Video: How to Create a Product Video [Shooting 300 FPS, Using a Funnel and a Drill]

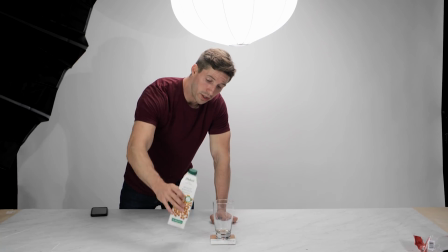[12:14]
So we're gonna do a wide of just pouring and holding the container like this, and we're gonna use the 18mm lens.
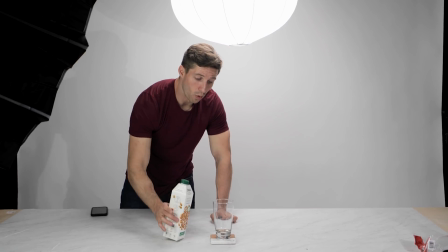[12:20]
Then we're gonna do a macro with the 100 and pour and focus on it hitting here in nice and slow motion.
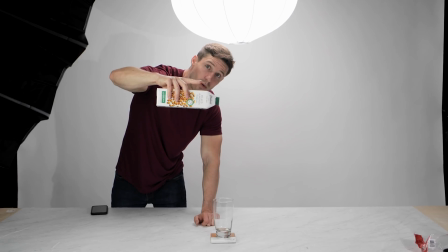[12:27]
And then the last one that we're gonna do is a pour from the container right here. And we're gonna use the 50 for that.
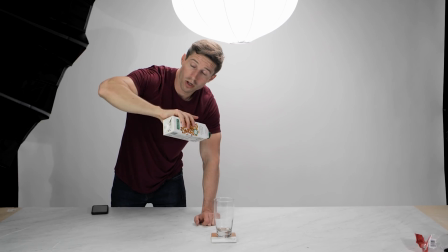[12:34]
And that is important as well. They're all gonna be at 300. And then, sorry, I forgot one more.
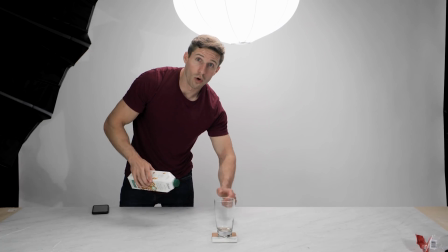[12:40]
Then the last, most important one is we're gonna show the milk and the almonds hitting together.
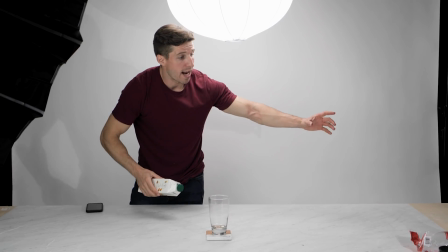[12:46]
So Kendall's gonna pour from one side, and I'm gonna throw almonds from the other, and they're gonna hit into the stream. And it just gives a very pretty slow-mo look that you can see in different videos, so.
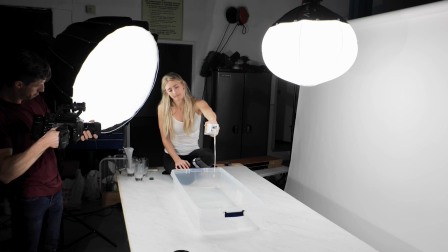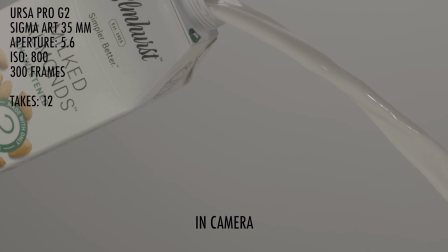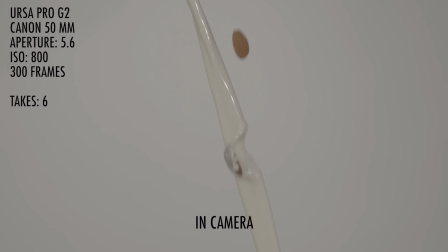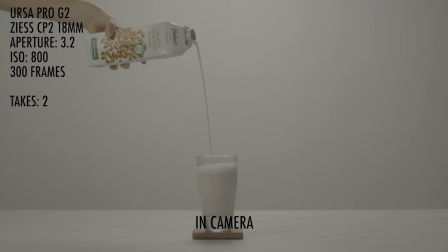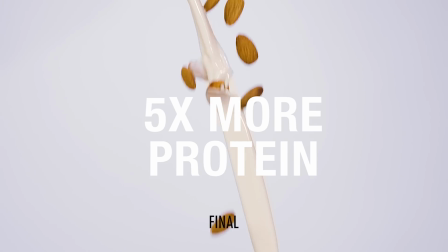[13:17] was certain that I will be the one to change you and you.
This is our last shot of the day. What we're doing here is, even though this is not the last shot in the video, but this is the last shot of the day, and we're done, and it's a wrap. Really excited, right?
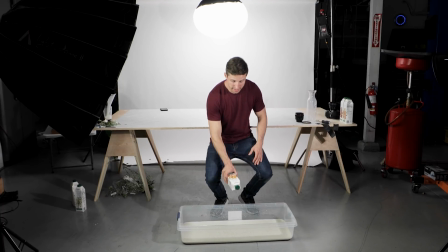[13:35]
And what we want to do here is we're going to drop the container into this container, which is going to be filled with milk, but it's actually not milk.
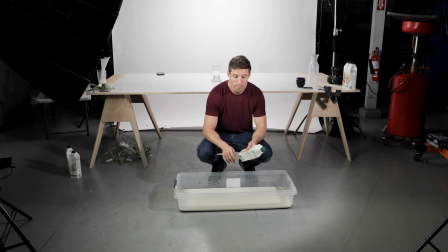[13:43]
We're using paint and water because we're not going to try to waste milk here. We don't want to waste food. And so paint and water gives a very similar look to nut milk is what we figured.
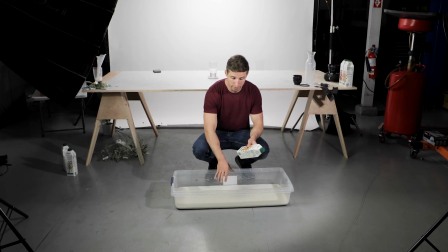[13:52]
And so we're just going to fill this whole thing up.
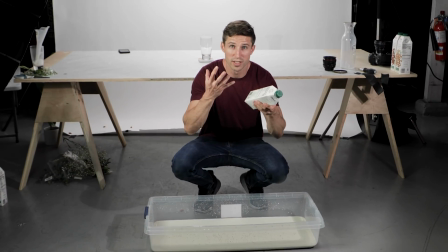[13:54]
And then the trick is to drop this container so that the milk explodes up in slow motion on 300 on the Ursa, and it's going to look really sweet.
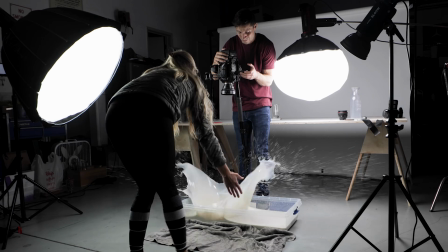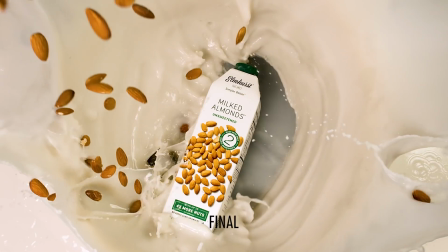Thank you guys so much for watching this tutorial. It is late. We've been at this for a while, and that is all I got. I'm recording this in the future, but I knew how painful that was. I hope that you guys like, share, comment, subscribe, join the club, I don't know. And also check out the sweet new shirt that Kendall's sister made for me, the Ding Team. Right? Cool. Till next time. I just spit everywhere. I'm so delusional. I was tempted.